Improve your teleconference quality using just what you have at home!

Hi everyone. Since the coronavirus hit and we've all been asked to stay at home, you've probably been spending some time doing video conferencing to keep in touch with work or friends. And you probably noticed by now that a whole lot of people have really terrible pictures and really terrible sound. Sometimes you can barely see them or barely understand what they're saying. Today I'm going to show you some ways you can improve the quality of your video and sound without spending any money and without getting any new hardware, just using some things you should have around your house already. Around me you can see several examples of bad quality video.
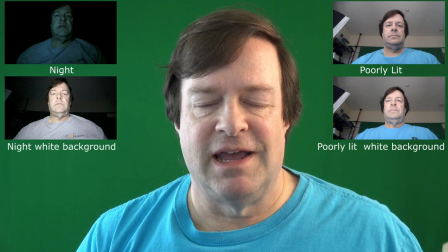On one side you can see some that was taken at night, and it looks pretty bad and has a strange color. The reason for the strange color is that the Windows desktop is usually around some color of blue,
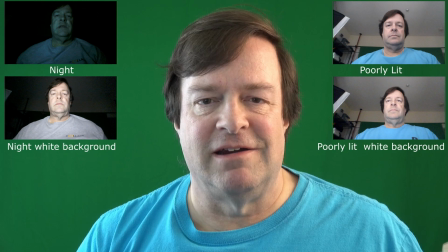and that's really the only light that's coming onto my face there. The lower example, I've turned the Windows desktop to white, and that provides a little extra white light and makes me look a bit better, but it's still pretty bad.
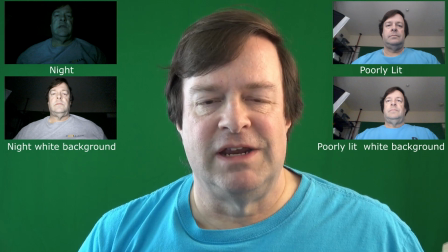On the other side, you can see some video that was taken in the room with the blinds drawn during daytime. So there is some light, but not much, and there aren't any other lights turned on in the room. So it's still kind of grainy looking and has a bit of an odd color. But you can see that in the
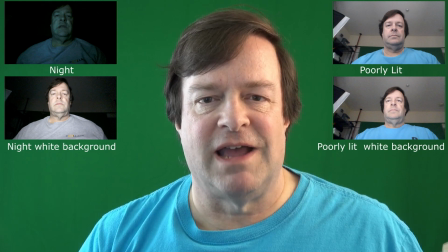bottom image that turning on the Windows desktop to white makes things look a little better.
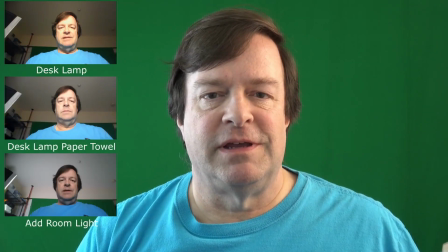Now, this is an example of a very simple thing you can do to improve the lighting in your videos. The top image is taken with a simple desk lamp positioned behind the laptop shining onto my face.
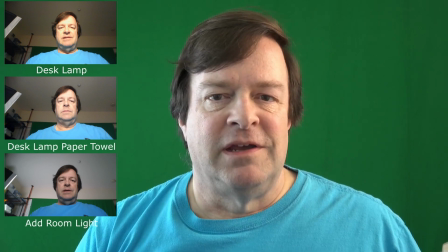You can see it looks better, but it's still a little bit harsh. So in the second image down, I've added a simple paper towel,
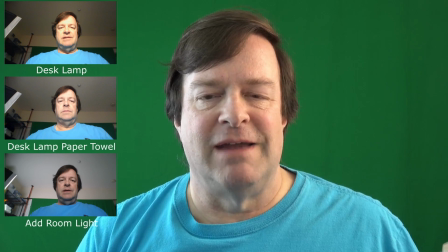a white paper towel, over top of the lamp to diffuse the light and spread it out a little bit. And you can see that looks better and a bit softer. In the final example, I've turned on the room lights to even the lighting out a bit.
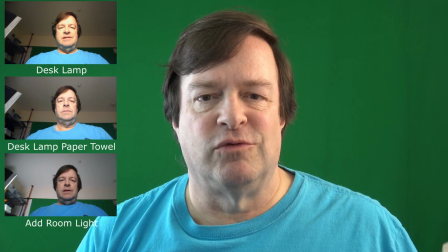You can see now the lighting on my face and the lighting in the room are similar, so everything looks quite a bit better.
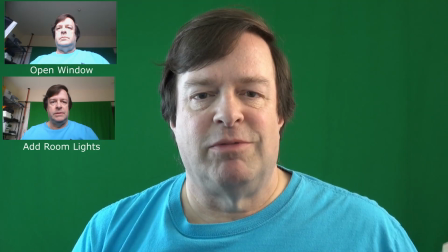Now what you're looking at are a couple of examples of using natural light. I've opened the window up and I'm allowing light to come in from the outside, which is a fairly bright day. The top image is just the open window. No direct sunlight, just the light that's coming in.
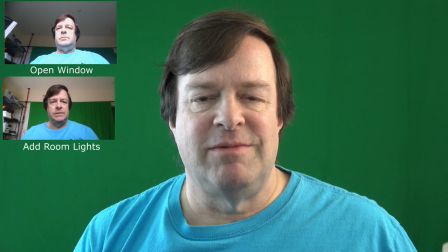You can see it's a bit harsh. The bottom image is the same exact setup, but with the room lights turned on. This gives a little extra light on the background of the room so that you can see better.
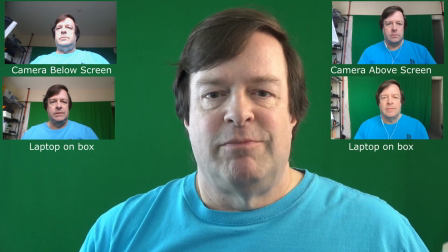Finally, here's an example of another common problem. On some laptops, the camera is at the top of the screen, but for some reason, some brands of laptop put the camera down at the bottom.
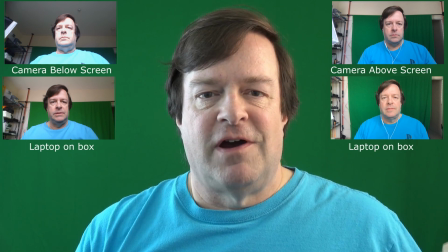Most of what you've seen so far is the latter, with the camera at the bottom. You can see this gives you a pretty bad view looking up the person's nose, and it's not very pleasant.
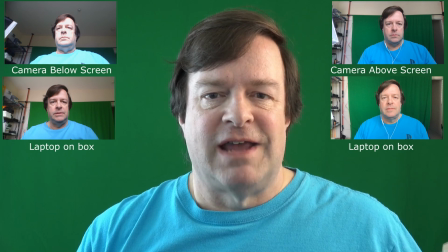So what I do is I put the laptop on a box or a stack of books to raise the camera up to more or less eye level. Now when the camera is at the bottom of the screen, there's a limit to how much you can tilt the screen down before the keyboard comes into the picture. So you really can't move the camera up as high as you'd like it to be.
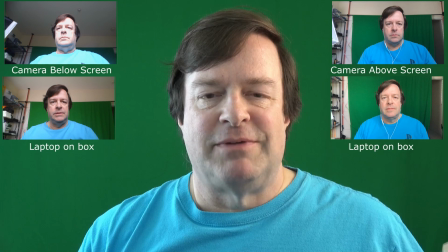On the other side of the screen, you can see an example of a laptop that has the camera in the right place, at the top center of the screen. Here you get a much better look at the person, but you still can benefit by raising the laptop up on a little bit so that the camera is at eye level again. Now let's talk a little bit about sound. A lot of times when you're on a video conference, the person's sound is so muddy and so distorted that you can barely understand what they're saying. And other times it sounds like they've got a trash can over their head. The reason for this is usually pretty simple. One reason is that the room is just big and echoey, and the mic is picking that up. But usually it's something even simpler. People are just not sitting close enough to the microphone. Now it's kind of hard for me to demonstrate all of this because the room I'm in isn't very echoey to start with. There's a lot of things in it to kill the echoes.